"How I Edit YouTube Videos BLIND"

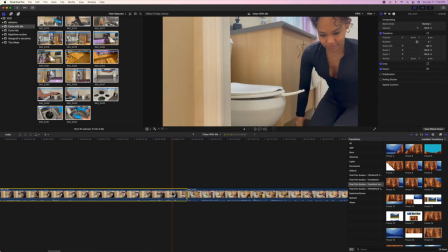So once I've done that,
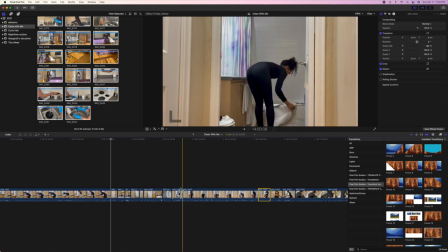then I can go into the scene itself and start to cut the parts where maybe I'm talking too much or I'm not talking enough, whatever it may be.
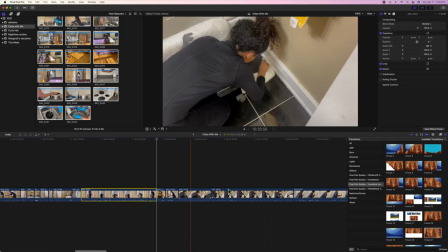Especially if it's B-roll, then I'm gonna cut a lot of it out just to include the clip that you wanna see.
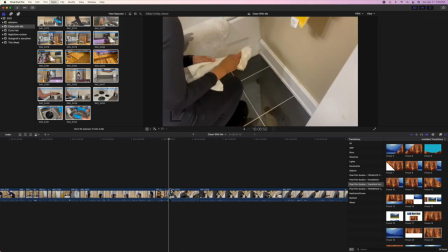So after I've done that, what I'm gonna start to do now is play a little bit with the pace of things.
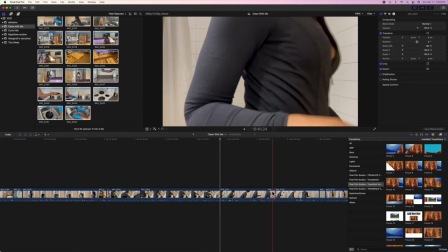So here I'm gonna cut some things and keep in mind, okay, maybe I'm gonna keep the scene long, but what I'm gonna do is click this tool right here.
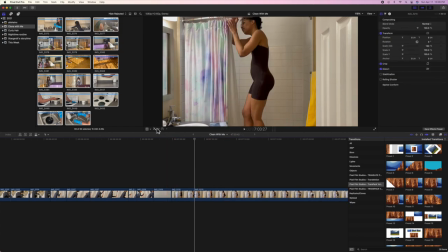And what that does is it changes the speed. I usually don't slow things down because the slow-mo is a little bit too dramatic for my channel,
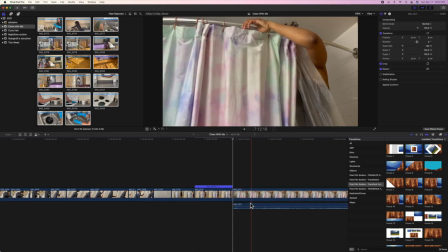but most times I do the time-lapse situation because it gives you an idea of what's going on without wasting your time.
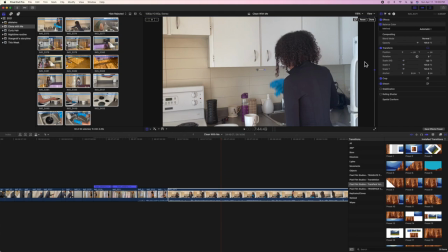So once I've done that, we're also going to readjust some of the frames. Sometimes things look better zoomed in, especially when they're out of frame like this. So I'll also realign it so that it's not looking lopsided. And then once I've done that, I play it through just to make sure it looks good.
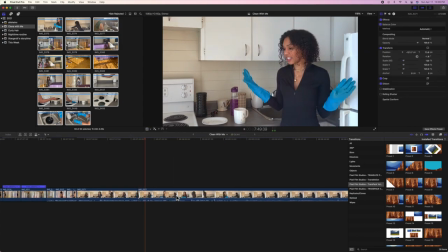It looks good, it looks good.
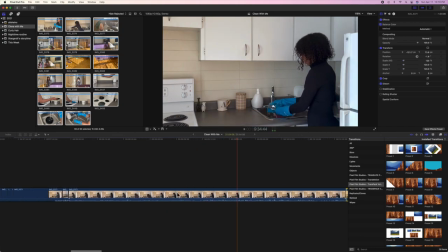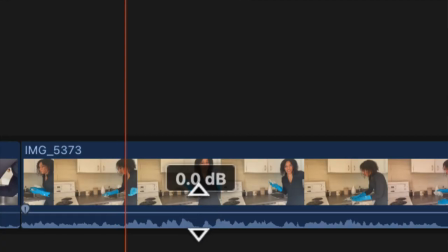This run through, I'm also going to play with the volume too, just because it was a little bit low because the camera is further away. You can turn the dial up over here as well,
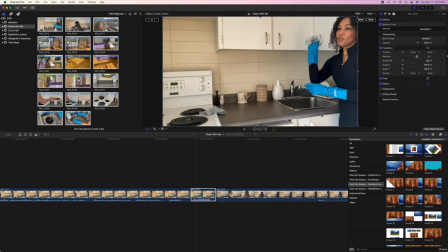but usually I use this area more for making the things larger or making sure if something needs to be flipped, I can do it over there.
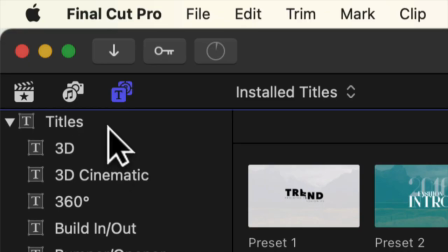We're going to add some basic text. Yeah, that's right, basic.
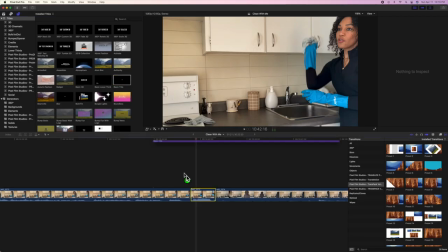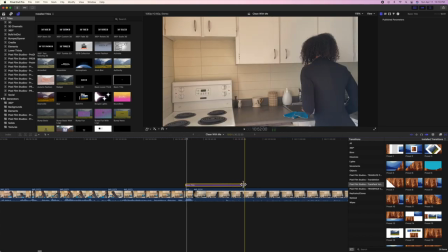Let's see if she can do without a typo. Nope. Nope. And then I'm gonna choose my font.
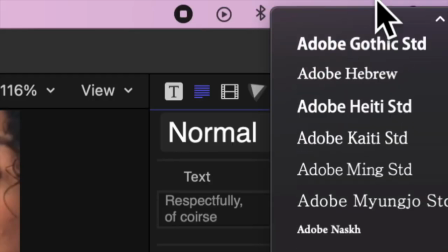I love thefont.com. They are the plug if you want your fonts to really stand out, pop out.
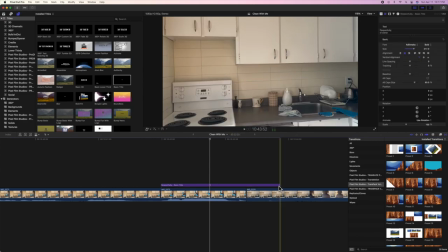They got everything your heart desires. So I'm just gonna throw one of those on top. Once I've sized it, we're gonna do a little bit of music.
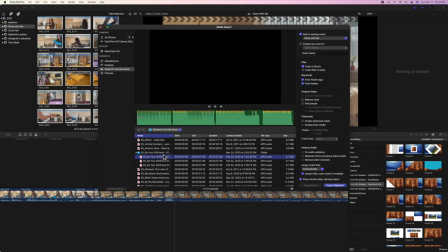So we're on the third run through, because first is cut, second is adding text and pop-ups, and then third is music.
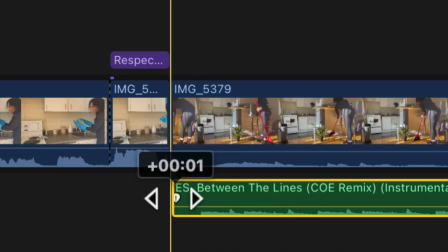Now that things are cut more, it's so much easier to line things up and know how much time I have left before the song is done or the video is done.
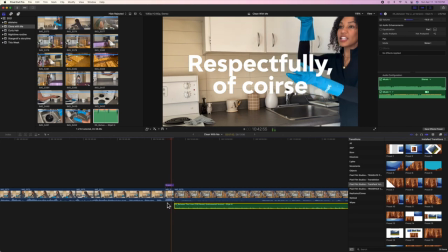So I'm gonna line the music up, and I'm gonna show you more about the music later. But once we've done that, we're gonna turn it down a little bit just so it's not too loud when I'm talking.
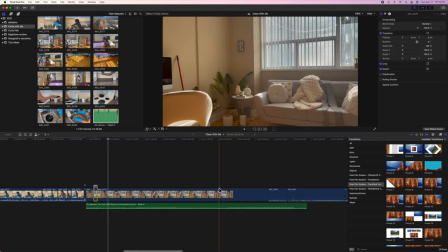We're gonna also remove, I don't know if it was Control Shift S to remove the sound,
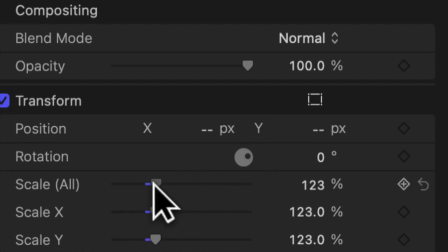but it is a shortcut that I used so that you don't hear the background sound. Maybe it's my fridge or something.
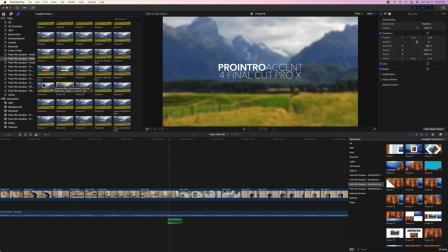Once that's done, we're gonna change a little bit of the text because I don't want it doing the most.
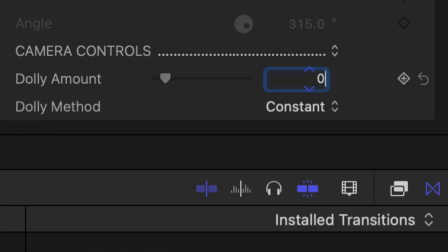I just want it to pop a little bit, not too much. Then we're gonna click edit. I wanna change the font as per usual.
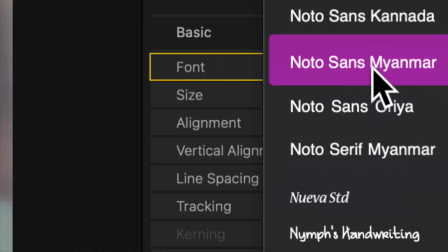I think I'm choosing Hello Venetian or something. I don't know, I'm really feeling this font lately.
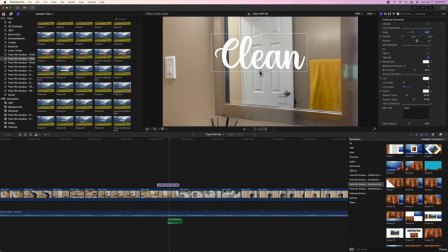Then I'm gonna angle it, put it in the corner, see if I like it in that corner. Nah, let's move it to another corner. I get so particular about the weirdest things.
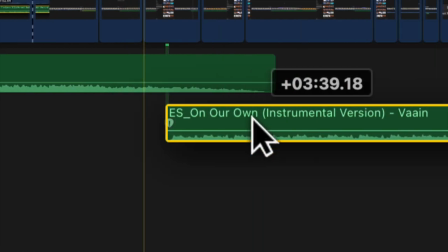I don't know if you guys haven't noticed that yet. Then we're gonna lengthen this song, drag it to the end so that once that song finishes, another begins.
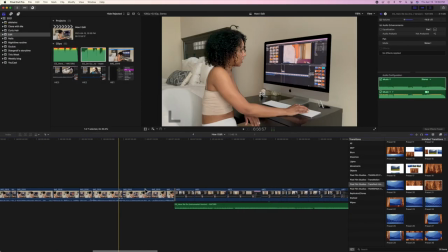But we're also gonna fade it so that it's not so abrupt.
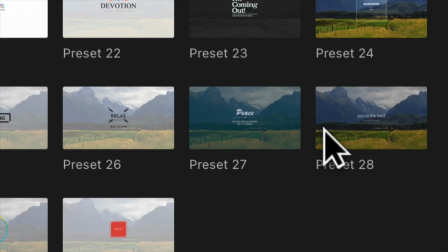We're gonna throw in some more text because I just wanted to add a little finesse to this video, talk about video editing inception.
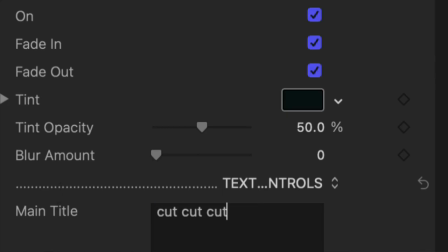And I'm gonna change the color, type cut, cut, cut, because that's what we're on.
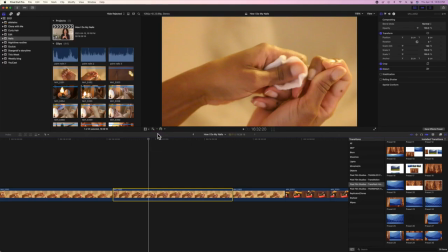You've seen this frame. And we're gonna be editing another video to wrap up, just showing you how I edit color. So I'll always try by doing the automated version.
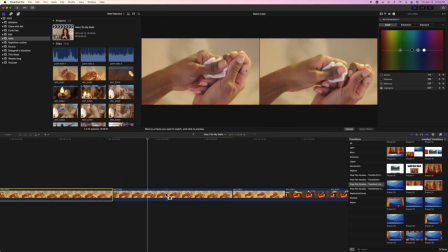It usually doesn't work, and then I'll tweak it with the color mode, or I'll just balance it out with another clip that I've already colorized.
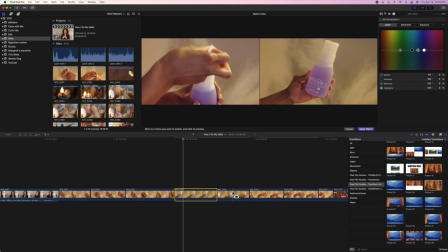And see, I like to do this on night shots because sometimes it looks way too yellow.
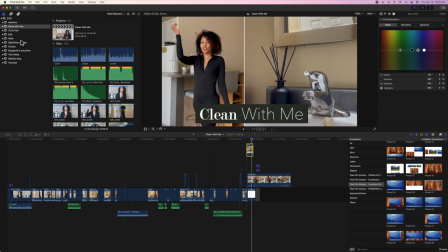And that's it. Those are the basics of how I edit. I do a lot more than this, but of course, for sake of time, I can't show you everything.
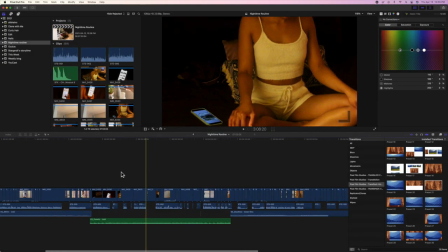So I hope that you enjoyed this one and the last couple of videos that I've done.